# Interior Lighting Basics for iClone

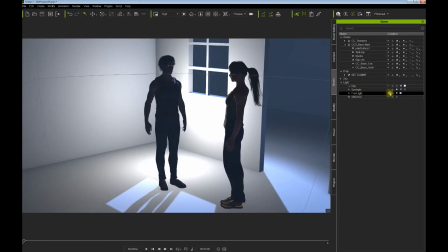(24:39)
It doesn't cast any shadows, which is crucial to remember.
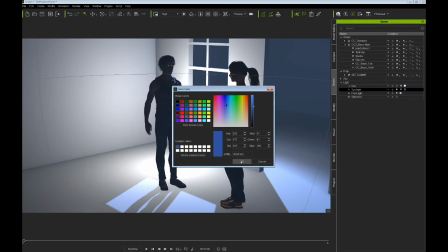(24:44)
I'm going to go over here and capture that blue, and I'm going to use that blue on the point light as well.
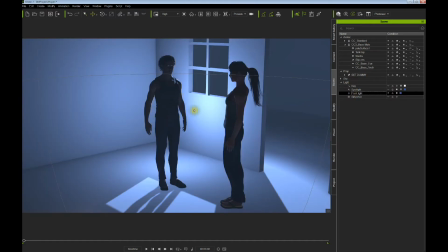(24:56)
Point light's a little hard to control because it's, once again, not causing any shadows. It kind of spreads its light everywhere.
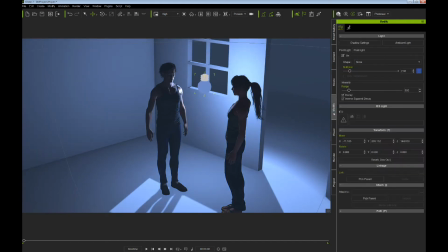(25:05)
But it can be adjusted, and we want to make sure it decays properly.
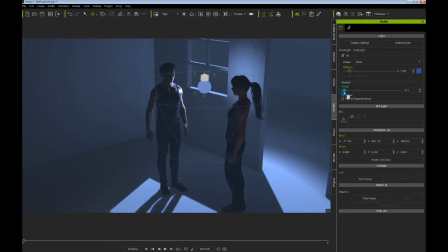(25:10)
And we can once again crank down its influence range, and we can bump up the intensity so we can mimic the light coming through the window
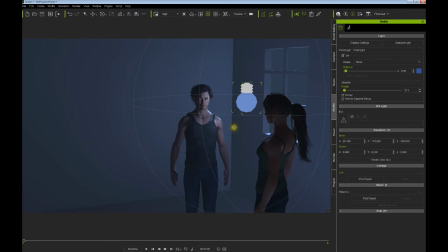(25:27)
and wrap it around our character just so they get lit and it kind of appears that the light coming through the window. So tweaking this light intensity,
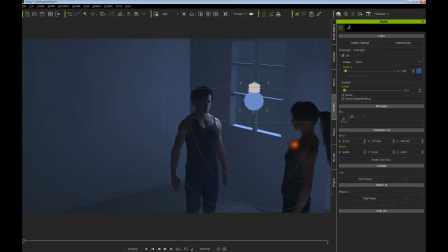(25:41)
we certainly don't want it to hit this wall in any way,
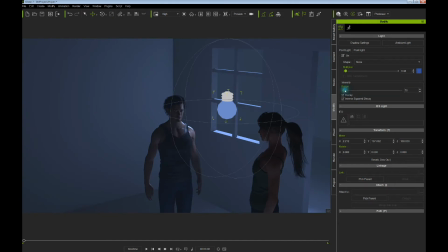(25:45)
so we want to make sure our range is just big enough to cover him, and
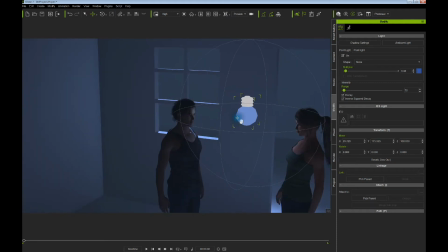(25:54)
we might make it do both, but it's possible.
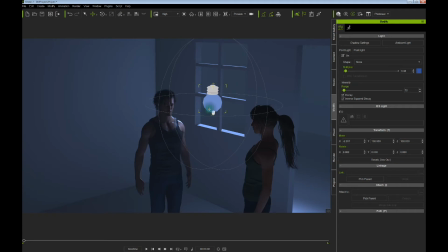(26:00)
But sometimes it's best to put one for this actor if you've got two,
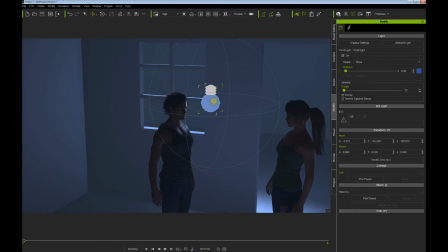(26:06)
and I'm going to hold down Control and duplicate another,
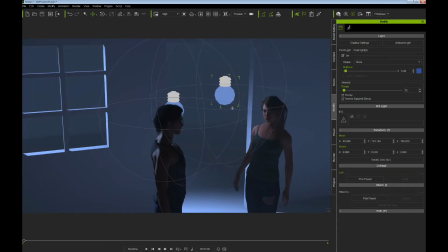(26:11)
and then also have a separate one for this actor, and once again adjusting its position and intensities.
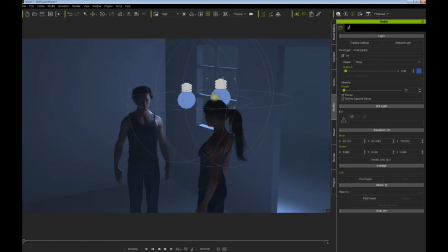(26:20)
And now when we do our over the shoulder shot,
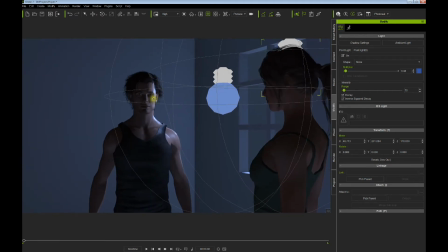(26:26)
it looks like the light's hitting our actor from the window light,
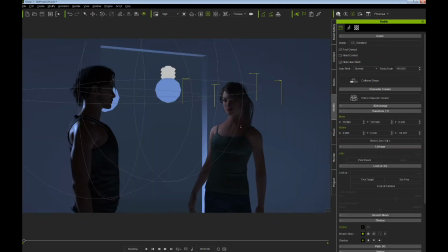(26:30)
and hopefully the same for her also.
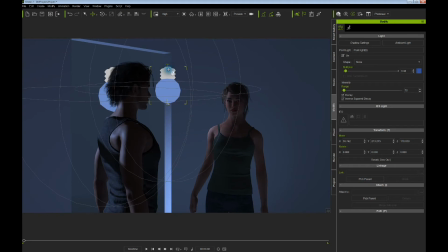(26:37)
And by positioning that light, we can create that effect.
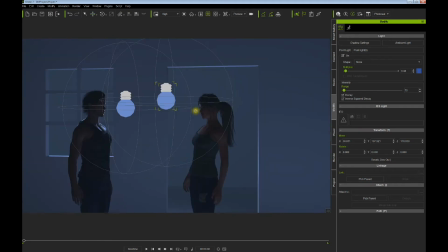(26:45)
So tweaking that. So you could use a point light for this, or a spot.
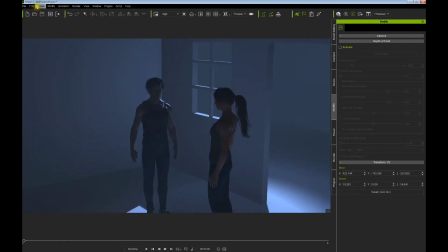(26:56)
So let's try the same thing this time with a spot, and create a spotlight, and do the same kind of thing.
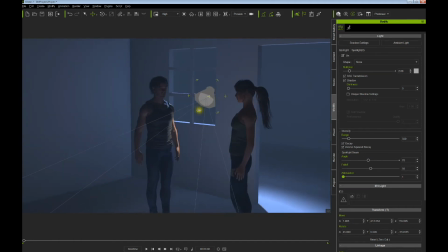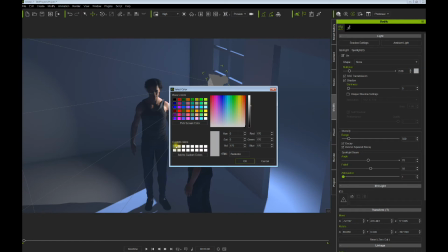(27:20)
And let's change our color to match moonlight coming in.
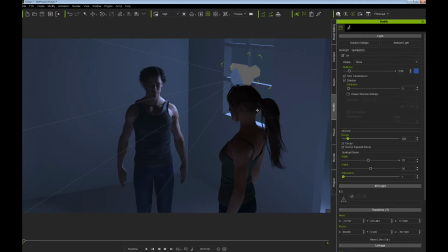(27:28)
And once again, now in case you didn't want to create a duplicate shadow,
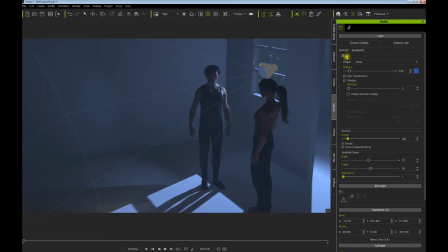(27:36)
which we're getting here, I like to minimize my shadows as much as possible. You could turn off shadow from that light, but I think what we'll probably do is just adjust the range.
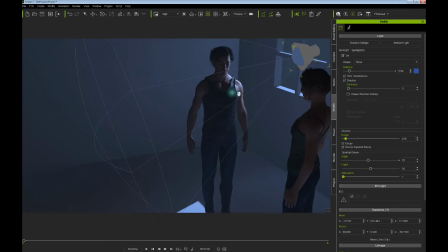(27:51)
That way we'll still have a shadow potentially on the avatar as they move around.
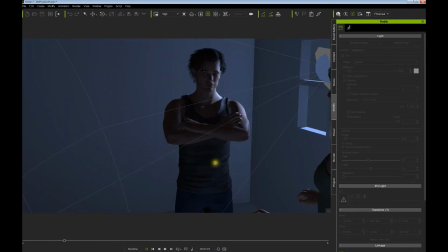(28:00)
So that'll probably be a good thing.
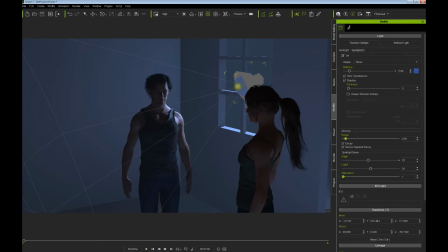(28:03)
But by cheating the light source, it still looks like it's maybe the light coming through the window, but we've angled it in such a way that we are actually going to be able to light our character a little better and have much more control
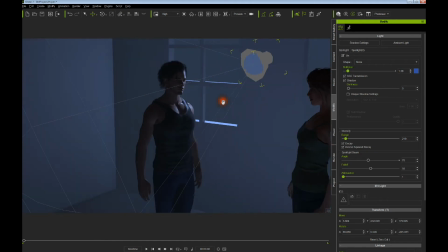(28:20)
of the character. And we'll do the same thing.
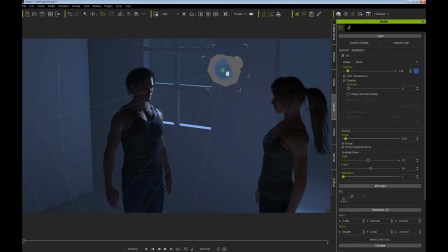(28:24)
Hold down the Control key and create another light for our actress here.
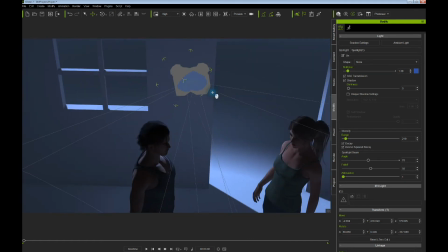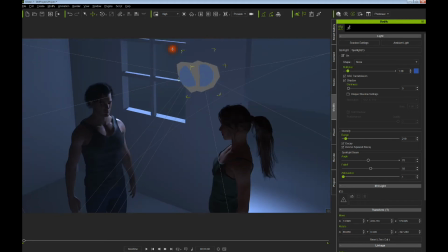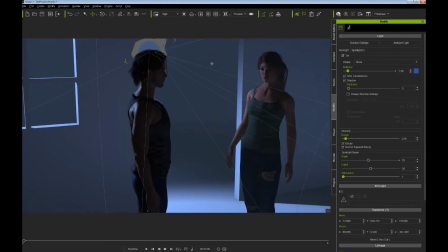(28:41)
And we shoot the over the shoulder that way.